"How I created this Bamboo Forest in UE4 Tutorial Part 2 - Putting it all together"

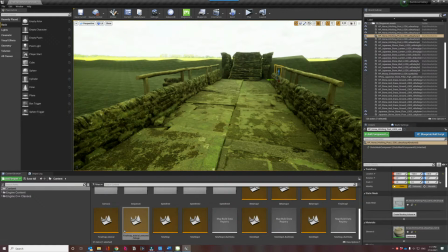8:16 So having the walls covering the near shots of this world will actually help in creating the realism, so we can see the walls and we won't see the,
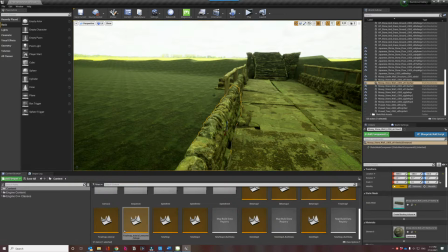8:30 you know, the quote the fakeness of the ground.
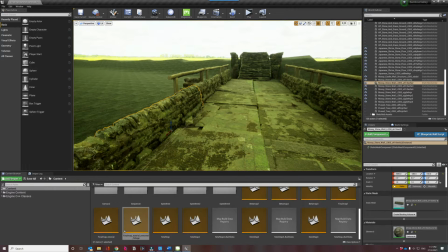8:34 Yeah, of course we will put in a little bit of effort, but I didn't want to put in all the grass and rocks and make it really, really nice, you know. I don't want to spend the time to do that. I want to spend the time on the bamboo tree, so the walls kind of act like a cover for them.
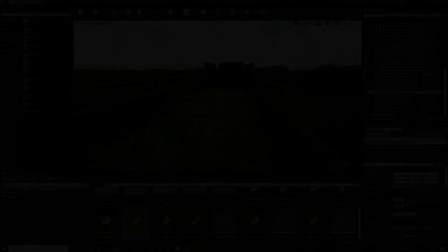8:52 Yeah, so the walls are pretty important. So finally, I added the grounds.
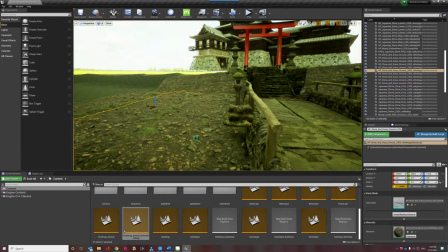8:58 Yeah, so these grounds are 3D assets from Megascans, so they look a lot more real,
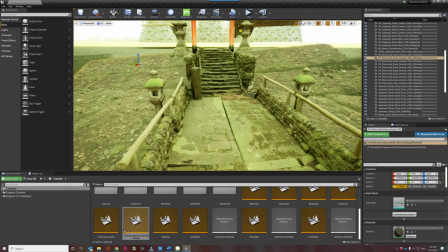9:05 and so I'll use these 3D grounds instead of the landscape, and of course the lanterns, the statues, the gate and the castle.
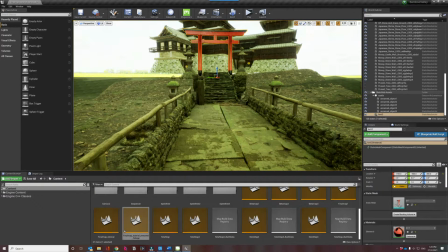9:13 Yeah, so basically I added all this in, and then what's left for me to do now is really to focus on the bamboos,
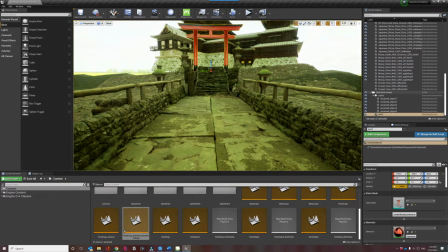9:21 and so let's move on to that.
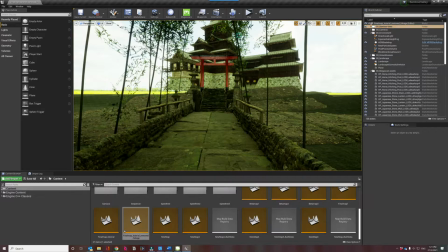9:28 So the first part of the bamboos is that I hand place these bamboo trees that are near the walls and near the pathways.
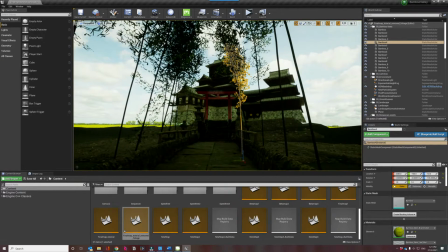9:35 Why? Because if you remember our reference pictures, the bamboo trees, they are near the pathways,
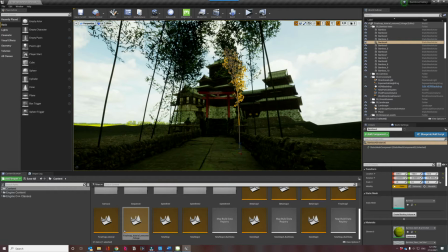9:41 they are more exposed to the light in the middle, so they are all bending towards the light.
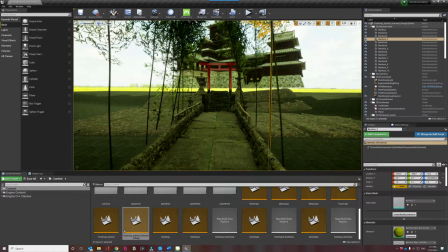9:46 So I needed to hand place them so that I can control the angle and add a little bit of variations to it. The variation in the bending, the variation in the angle, you know, stuff like that.
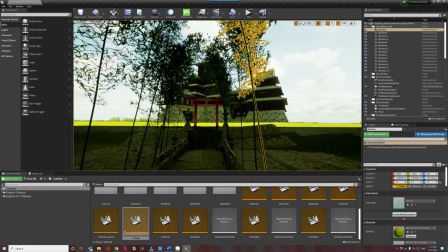9:59 So So I hand placed these bamboo trees just near the paths.
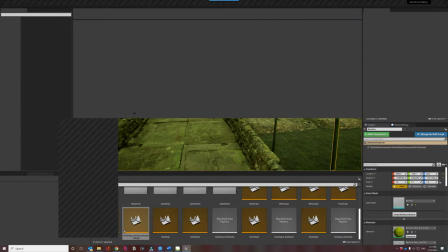10:05 And then for the rest of the bamboos, we will add the foliage tools into it.
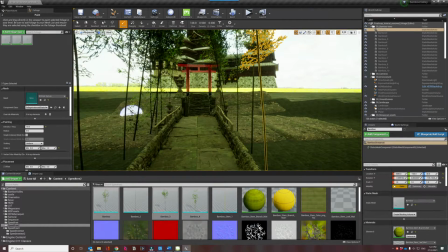10:10 Okay, so now I'm ready to paint my bamboo trees near the paths. Yeah, so remember the three bamboo trees that I created. So I included them into the foliage tool.
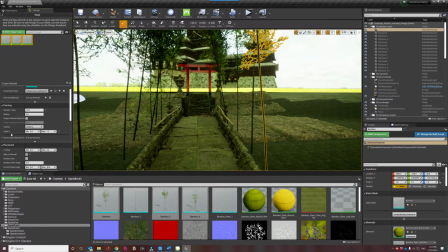10:22 So a few things to note, the density I use is around 10. Yeah, I also have a variation of the scale from 0.8 to 1.2. Yeah, or maybe 0.7. Okay, and the last one is make sure align to normal is unchecked.
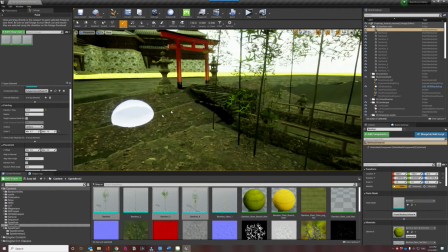10:40 Yeah, so if you check the align to normal, when you paint it on the slope, you'll realize that they are kind of
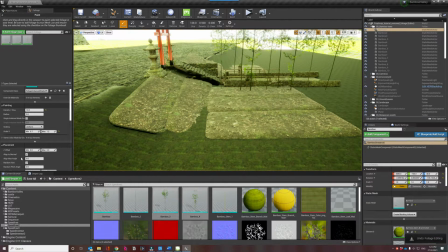10:47 like in an angle, which is not what I want. Yeah, so make sure it's unchecked so that when we paint it on the slope, it'll be straight up.
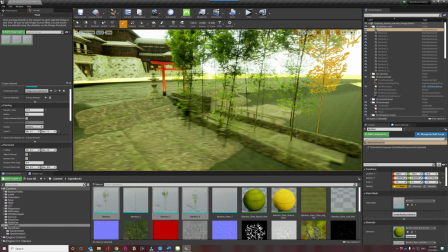10:53 Okay, so the first thing to do is, of course, we paint the bamboos that are near to the pathways.
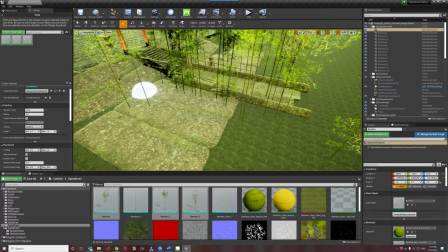11:01 Yeah, so here, just paint some of them quickly.
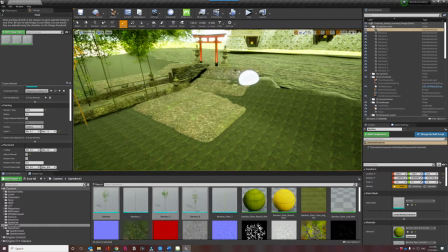11:06 Okay, and here as well. Okay, just these two portions.
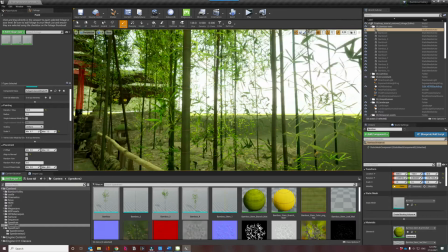11:15 So don't worry about those in the middle, we'll remove them later. But yeah, this is looking good.
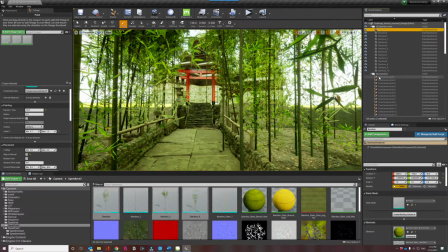11:21 What you can do is, of course, maybe you can put a camera in your main scene, you know, so that
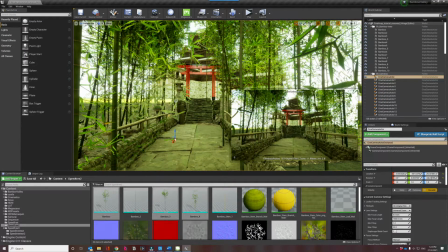11:29 you can monitor constantly how the main scene will look like. Okay, so but for now, I think this is looking good.
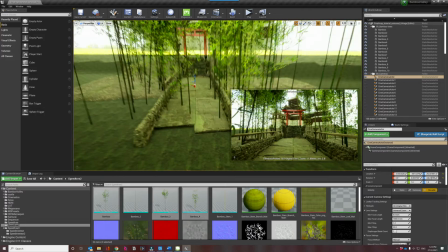11:36 The next part of it is I want to paint the bamboo trees in the outer areas,
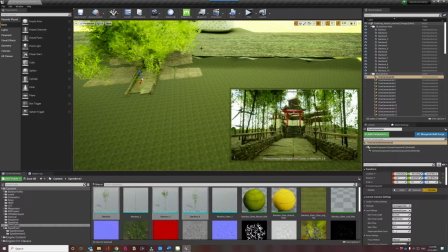11:43 so in these areas, yeah, that is slightly bigger, so it creates some form of layering on the forest.
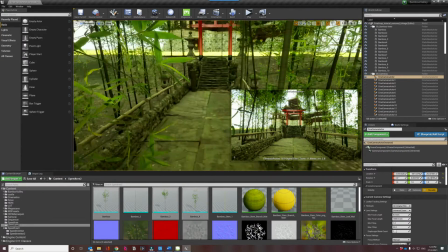11:50 So if you are in the path and you look upwards, you can see that there are still trees on top.
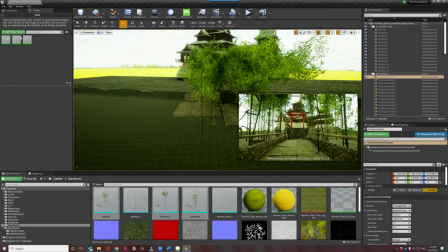11:57 Yep, so basically what I do then is to go back to the foliage mode, and then now I change the size to around maybe 2 to 3.
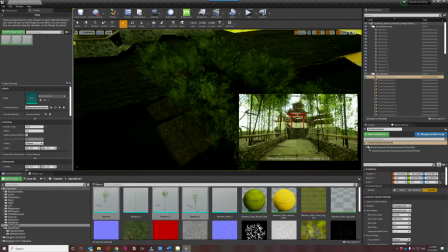12:06 Yeah, but this time around I'm painting outside. Okay, so around these areas.
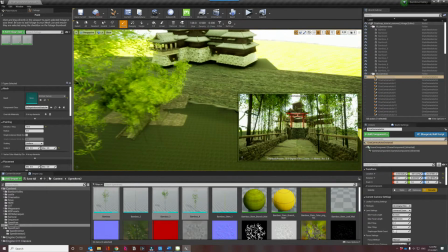12:13 Okay, so it creates a little bit of layers for the bamboo trees.
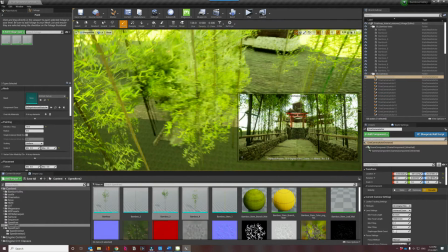12:19 Okay, so that should help a little bit.
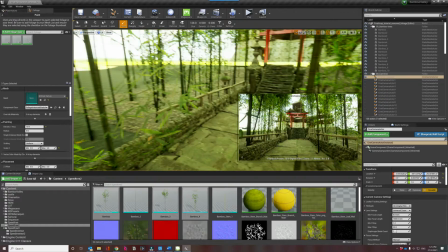12:23 Okay, and the last part is I want to paint again around the area so that I have more leaves.
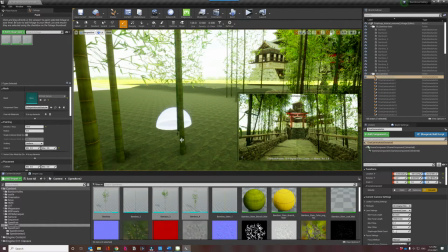12:31 So instead of creating another bamboo with leaves that go down all the way to the bark, I'll just offset these bamboo trees by a little bit, and so that they'll be painted below slightly. Okay, so what I'll do then is I will just switch back to 0.7 to 1.2.
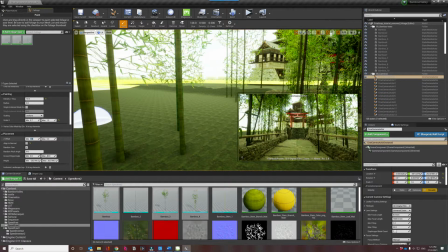12:53 But this time around, the Z offset, I'll change it to say minus 150 to minus 100.
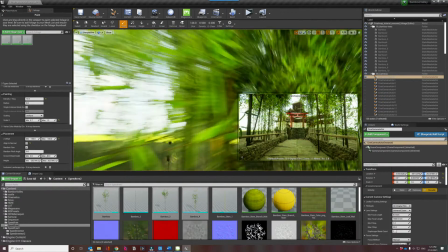12:59 Okay, and so I'll paint it around my, around these areas.
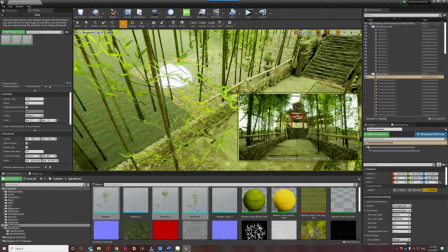13:08 Okay, so whatever is being painted,
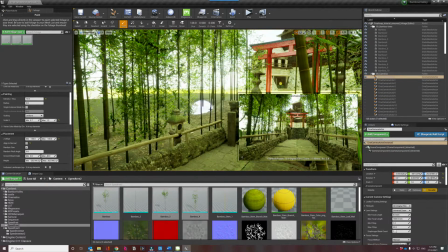13:15 so whatever is being painted, you see there are leaves there, so that you know, it creates a bit more depth into the forest,
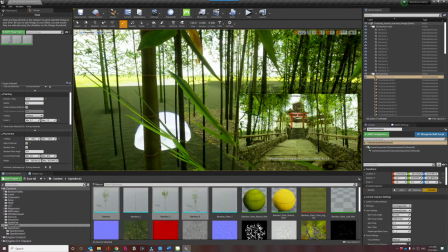13:25 and it won't be
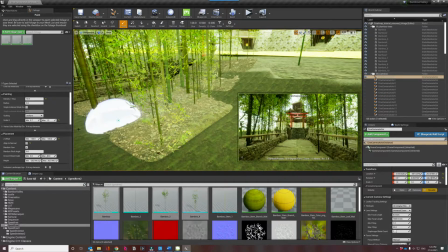13:29 so sparse. Yeah, so it'll create a bit more depth into the forest.
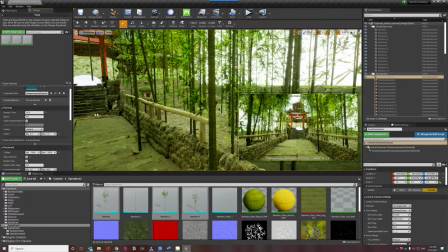13:35 Yep, so there are a bit more leaves in the forest. Okay, so I think that's really helpful,
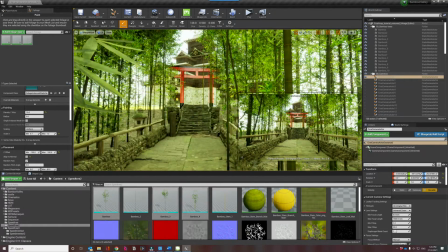13:43 and now we will move on to the other parts of the tutorial.
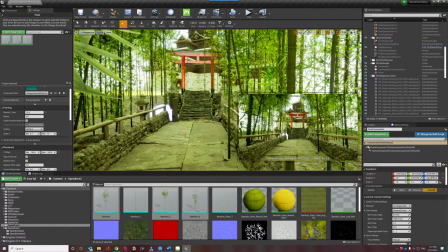13:52 Okay, so now we want to look at some of the lighting that we use in this scene. Okay, so a few settings that we need to turn on.
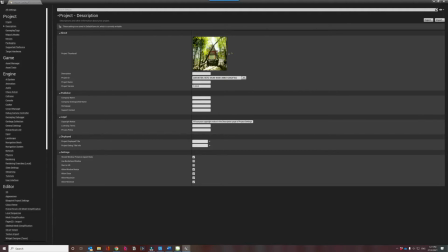13:59 First of all, remember that we are running this on DFAO, so make sure that the distance field is turned on.
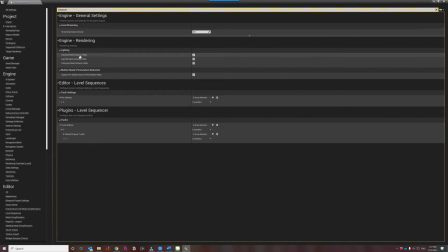14:07 Yeah, distance field, generate mesh distance fields is turned on. Okay, I also use screen space GI, so make sure that SSGI is turned on.
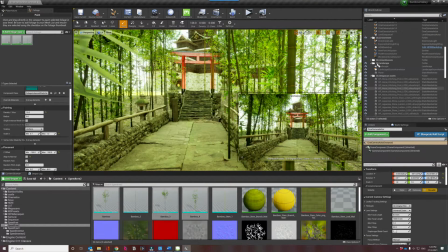14:18 Yep. And the other thing is in our bamboo trees,
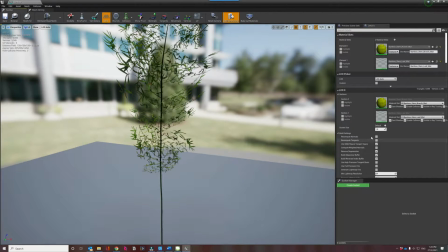14:25 yeah, when you import your bamboo trees, make sure that the distance field
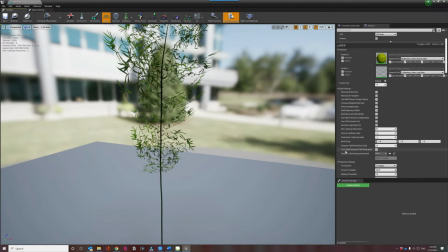14:32 resolution scale is set, and then two-sided distance field generation is ticked. Yeah, so the resolution I went with 2, so it's a bit more aggressive, but I really wanted the ambient occlusion to be nicer, so I set it to 2.
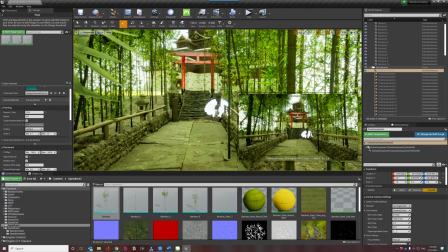14:49 Okay, and one more very important step that a lot of people miss is in your foliage,
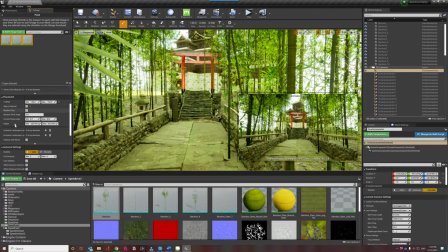14:54 make sure that you have the distance field options checked. Yeah, so affect distance field lighting. Okay, make sure that this is checked.
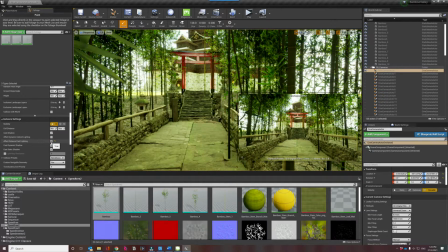15:04 If not, DFAO won't be generated for this. Yeah, so as you can see, once I checked it, it looks a lot better now. Yeah, so this is a very important setting for the lighting.
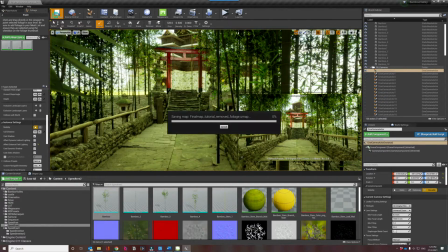15:17 Yep, and of course, let's move on after this to other parts of the lighting.
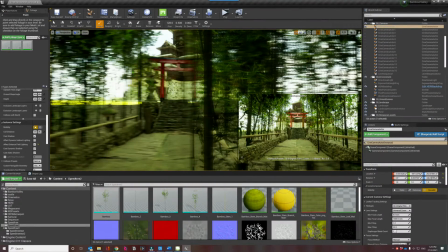15:23 Okay, so this is what you get if you only have a skylight.
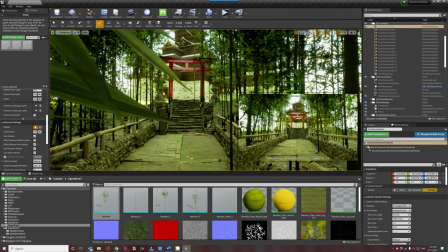15:28 It's like an overcast kind of feel to it. But of course, I generally for forest, I love to add directional light.
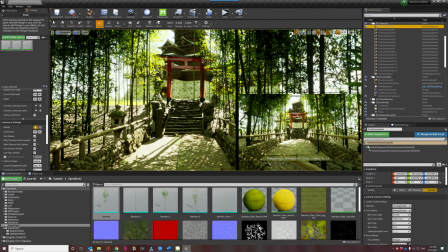15:35 Yeah, so when you add a directional light in a forest setting, you know, the sub-scattering become very obvious. Yeah, look at this portion where the light is shining towards us.
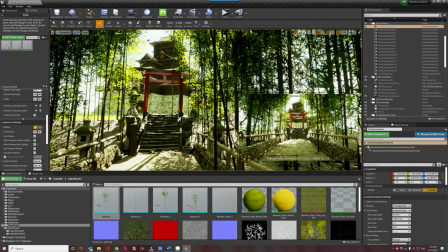15:45 So you can see the sub-scattering, it really shows it if you use directional light.
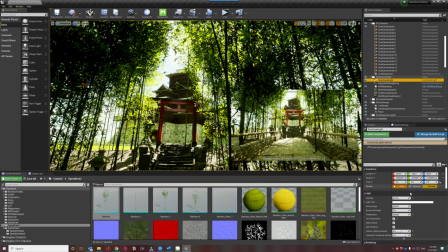15:53 So let's go through what directional light, what are the settings that we use. Again, it's movable. So this scene is fully dynamic. The intensity, after experimenting, I felt 5 was not too bad.
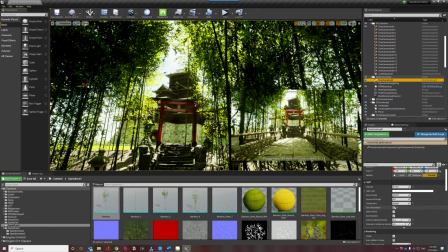16:06 I also changed the temperature to 5000 because wanted a little bit warmer kind of light.
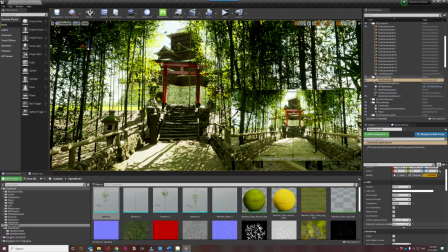16:14 Yeah, and I think the other things is the indirect lighting intensity I increased to 3, and the scattering for fogging. Yeah, so basically, as you can see, it looks pretty decent now.
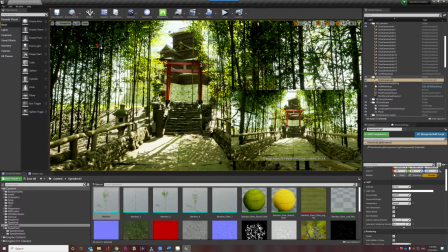16:29 Okay, the forest is coming to place.